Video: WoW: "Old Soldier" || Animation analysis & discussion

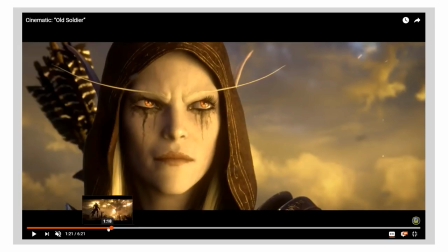19:42 But it's also a conscious choice like because you could alternatively instead of having the flashback being the tree burning being set on fire in a pyre You could also
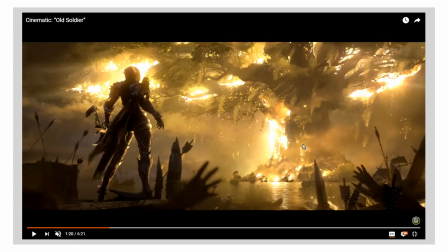19:50 have him confront Sylvanas in the aftermath in the you know in the on the burnt down Battlefield amidst the ashes on the corpses of what has been left after after the battle is done And then you could put a lot of greys and blues and sort of darker more dour gray tones into the scene because it's a night scene The embers have died away.
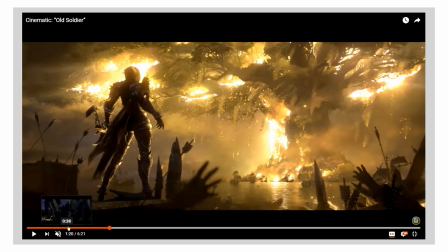20:10 It's not dominated by the red anymore Whereas when it comes to Saurfang grieving his son,
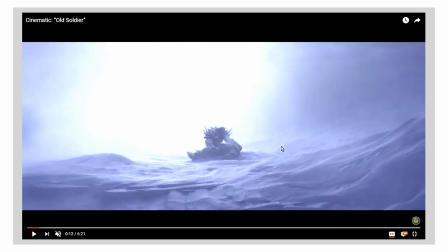20:16 like, I mean, I get that I don't know what happens in the lore specifically with his son But you could have him grieving his son at a funeral pyre for his son Like, he takes his body back to Durotar and he puts it on a funeral pyre And people are celebrating and then you can have that scene dominated by the Red of Anger Like,
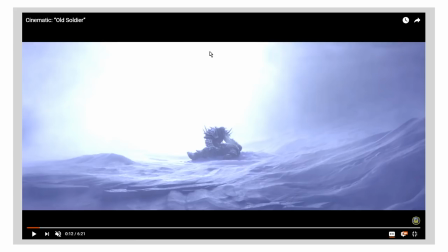20:31 so there's all these choices that you can make from a directorial perspective In terms of how you want to communicate those two different feelings But here the sadness that the pain the grief he feels is quiet. It's personal. It's not Big or bombastic. It is it is lonely.
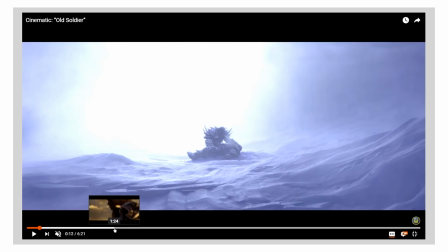20:48 It is intensely Lonely in this scene. There's only him and his son. There's nobody else there, but in the scene with Sylvanas Let's see if we can find it
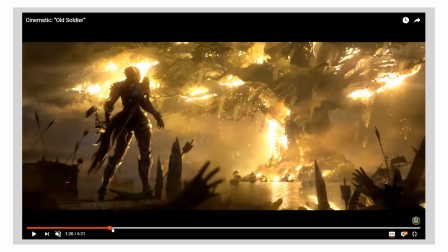20:58 Multiple other people are in the shot like you can see That there's a crowd of people sort of hanging around in the background. You can see it. Well, or can you is it just corpses? I can't tell not either way.
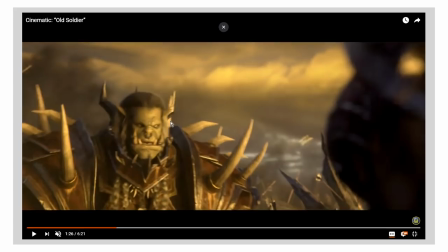21:08 This isn't lonely like we've got hands reaching out We've got all kinds of all kinds of business going on in the scene. So he's not really alone with Sylvanas here It's not really an intimate moment. It's it's a moment of confrontation right in the in the way that it's being framed And that's just like from a filmmaking perspective These are kind of the basics,
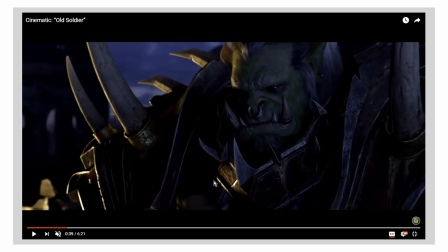21:24 but they're also very good basics and also Sour Fang opens by the thing he's doing for like most of the short is he's taking off his armor and his armor is is just like full of symbology. It's full of symbology of the Horde, his position in the Horde, his position as, you know, the Lord Saurfang of the Horde.
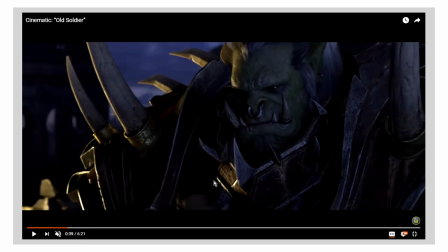21:44 I don't know exactly what he is, like, second in command to the Warchief, whatever he's- his official position is. His armor is a symbol of that. It's a symbol of his connection to the Horde and, as I mentioned before, the defining factor of Saurfang in this short, like, I don't know about him in the- in the game entire or in the- in all those and stuff that's been published,
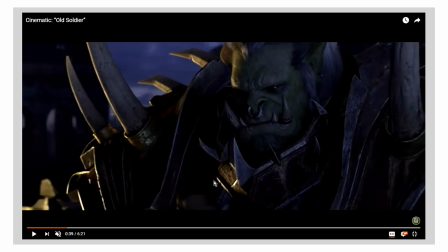22:03 but in this short, Saurfang is a person who's burdened by history. He's weighed down by everything that has happened to him. All of these memories, all of these flashbacks, all of these, you know, conflicting emotions raging inside of him are weighing him down. They're a burden on him. They're hurting him, and he has had enough. He wants to get rid of it.
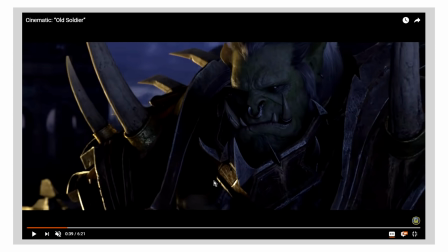22:21 He wants to get rid of that painful history, and he wants to die.
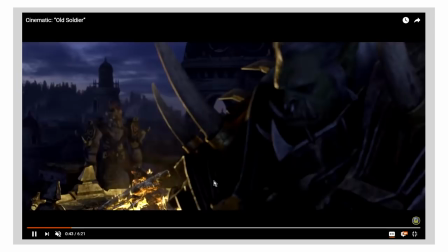22:25 So in order to do that, he takes off all of his armor, because the armor connects him to the Horde.
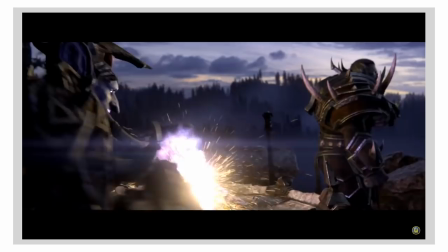22:31 It connects him to other people. It connects him to sappy boy Because they're both wearing the ceremonial armor identifying them as members of the horde So
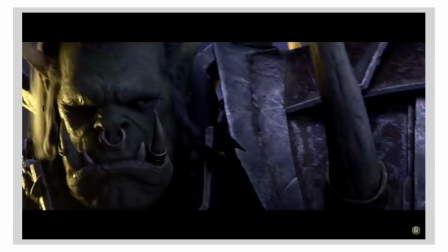22:39 he wants to get rid of that and that's what he's doing for most of the short He's taking off armor pieces one after the other shedding them throwing them on the floor throwing his history on the floor Throwing his connection to the horde on the floor and throwing his son's
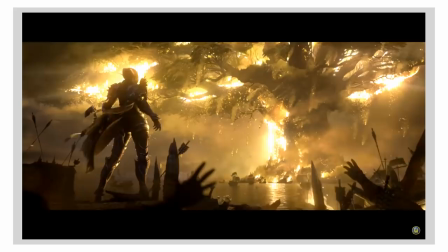22:50 amulet with a symbol of the horde on it into the fire It's not subtle at all
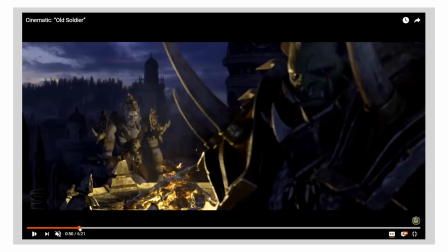22:57 So that's the symbology of what Saurfang is doing.
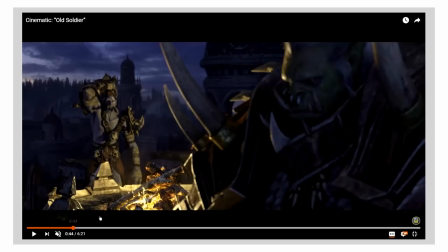23:00 But what's interesting about the dynamic is how Sappy Boy over here follows it, like what his actions do to reflect on what Saurfang is doing.
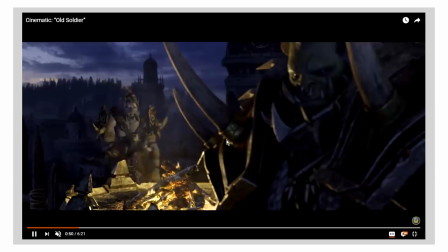23:08 Because the first thing Sappy Boy does when we see him is he gives Saurfang a salute, and then he does a small act of kindness.
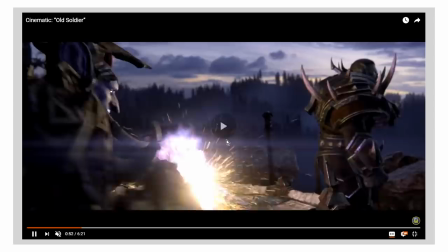23:15 Oh, the fire is almost burning out. Well, it's gonna get cold up here, and we want a little extra light.
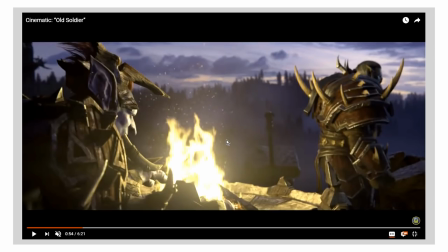23:20 I will give you a little extra light, and Saurfang doesn't want this.
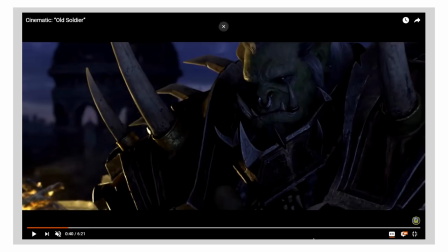23:24 He doesn't want light shed on him because he's in the dark like literally the scene opens in the dark He's in the dark here. Like the light is over here. It's very faint. It's barely, you know, lighting up the side of him Most of him is in shadow because he is darkened. He is in a dark mood He is in a dark place
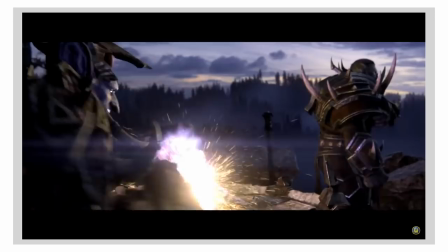23:43 And so the first thing Sappy Boy does when he arrives is he tries to bring a little light back into Sourfang's life Like from from a from a cinematic direction perspective.